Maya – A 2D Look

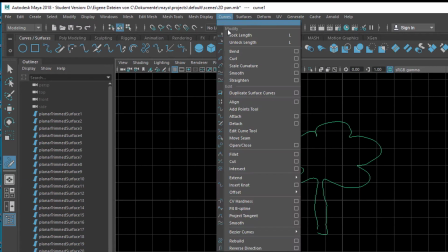(4:18)
I go to curves and then you have open close.
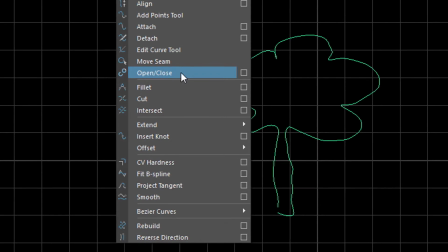(4:23)
Watch what's happening when I invoke the command open close the surface down there at the stem of the tree will be closed.
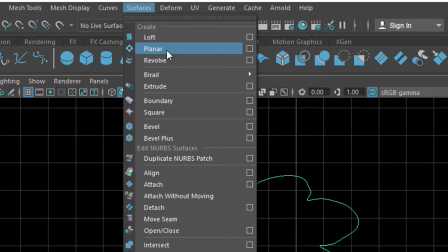(4:33)
And now I go to surfaces and create a planner surface and here it is
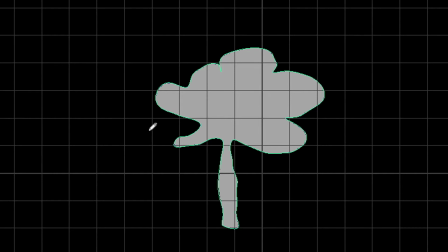(4:39)
and I used as I said before ramp shaders.
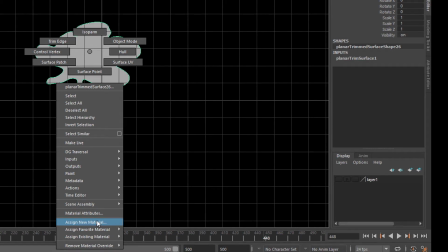(4:47)
Of course you can use individual textures, you can paint on the on the surfaces here,
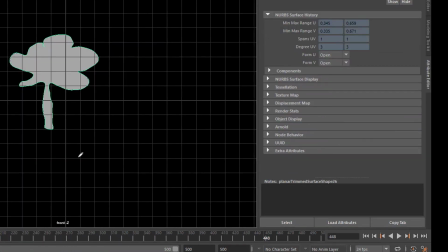(4:53)
assign new material, Lambert because nothing needs to be very shiny. Where is it?
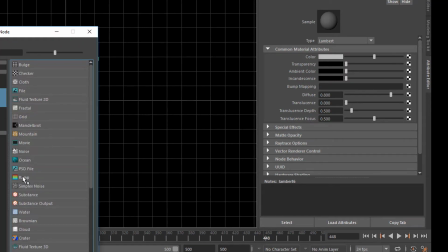(5:02)
It's the Lambert shader and I gave it a ramp and I need to make it visible here.
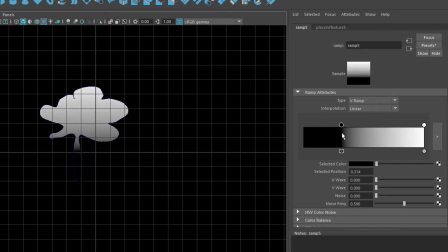(5:11)
The ramp currently goes from down here from the stem to the top which is fine.
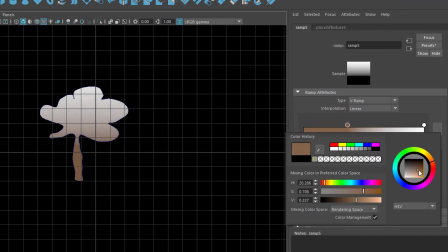(5:17)
I choose a brown color here for the stem and I use maybe a green color for the middle. That's my tree basically.
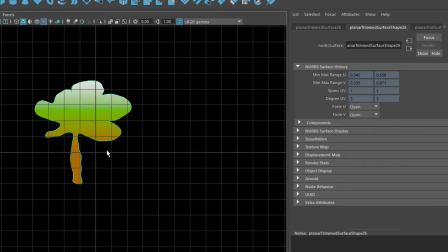(5:31)
And now you can delete the curves and duplicate the tree and that's basically how I modeled the geometry of the alleyway.
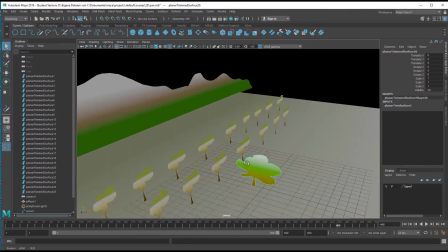(5:45)
When we go the perspective window again this is our new tree here you can
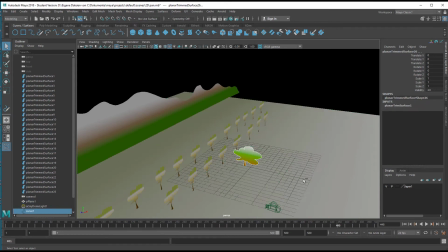(5:52)
actually delete it we don't need it anymore just for demonstration reasons it's actually quite
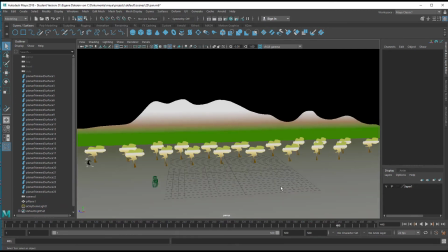(5:59)
much nicer than the trees back there the dimensions are interesting when
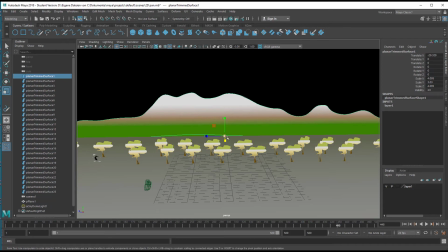(6:05)
you for example scale the mountains in all dimensions like this make them
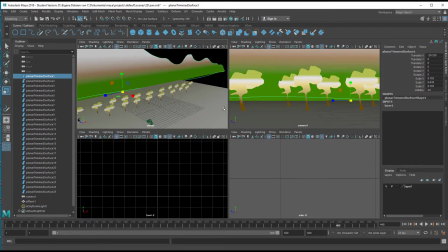(6:12)
very big and then you look through the camera here and
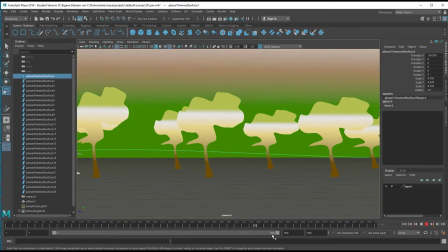(6:18)
the camera moves like this you don't see the the top of the mountains which is I think
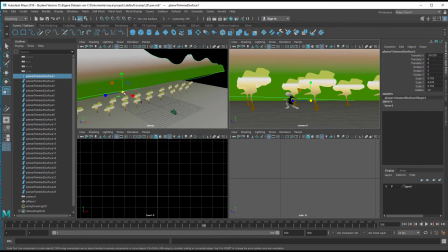(6:23)
quite nice to have but of course you can move the whole thing back
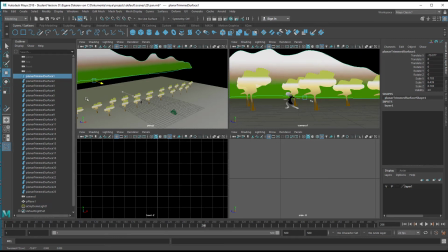(6:28)
instead of scaling it down again and you have the same effect
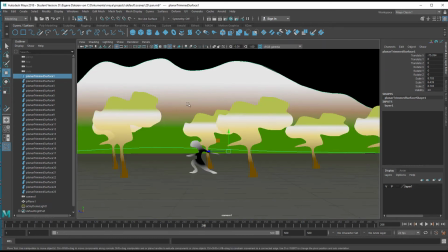(6:34)
but the effect here will be different because now in the geometry you see
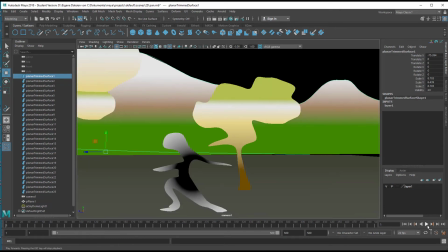(6:40)
that the mountains are much further back because they move slower in the whole animation.
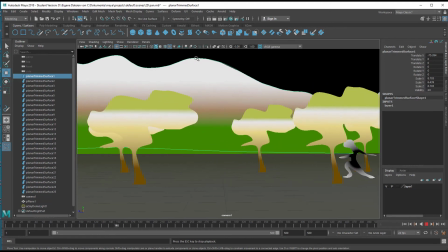(6:47)
You see they barely move at all. The top of the mountain is here and it goes there very slowly, which is a very nice effect which we know from cartoons.
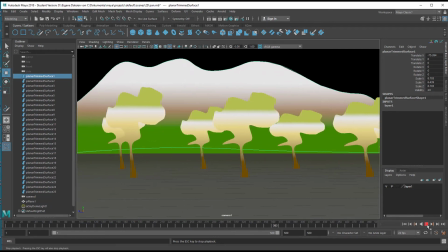(6:57)
So probably that's the better arrangement for the tree range so it's really it feels like it's not close anymore.
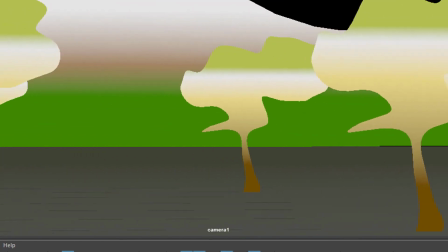(7:05)
So this was a brief introduction of how to use one of the many ways to
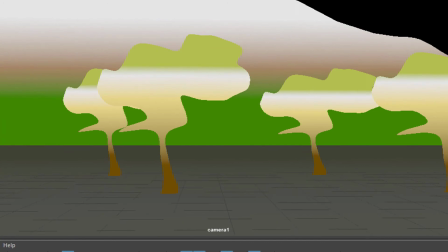(7:09)
use a 3D animation package like Maya to achieve 2D looks.
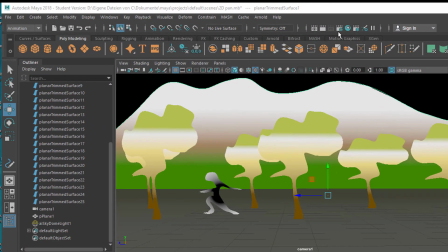(7:18)
And additionally I'd like to show you this. Click here to render settings.
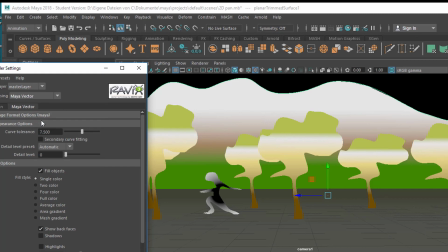(7:24)
Now instead of Arnold or whatever you choose Maya Vector. You have two tabs now.
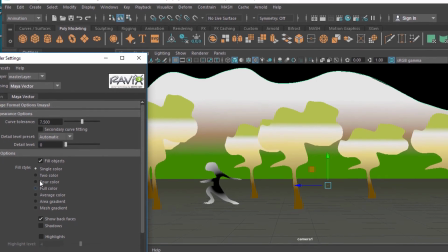(7:32)
Choose the Maya Vector tab and try for example for
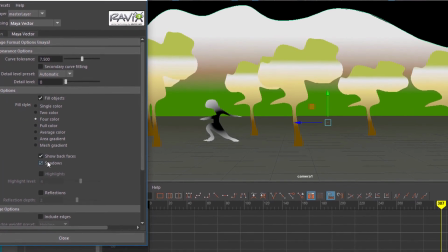(7:38)
color and shadows and
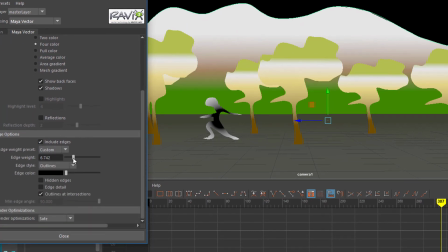(7:44)
include edges and the edge weight a little bit higher and then render it.
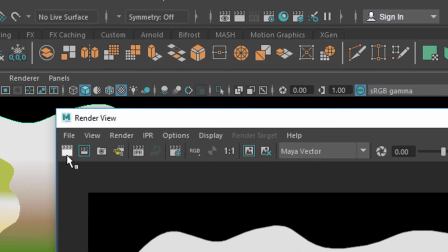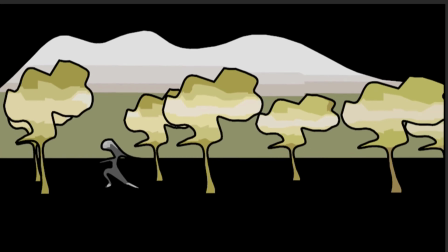(8:01)
That's a cartoonish look isn't it?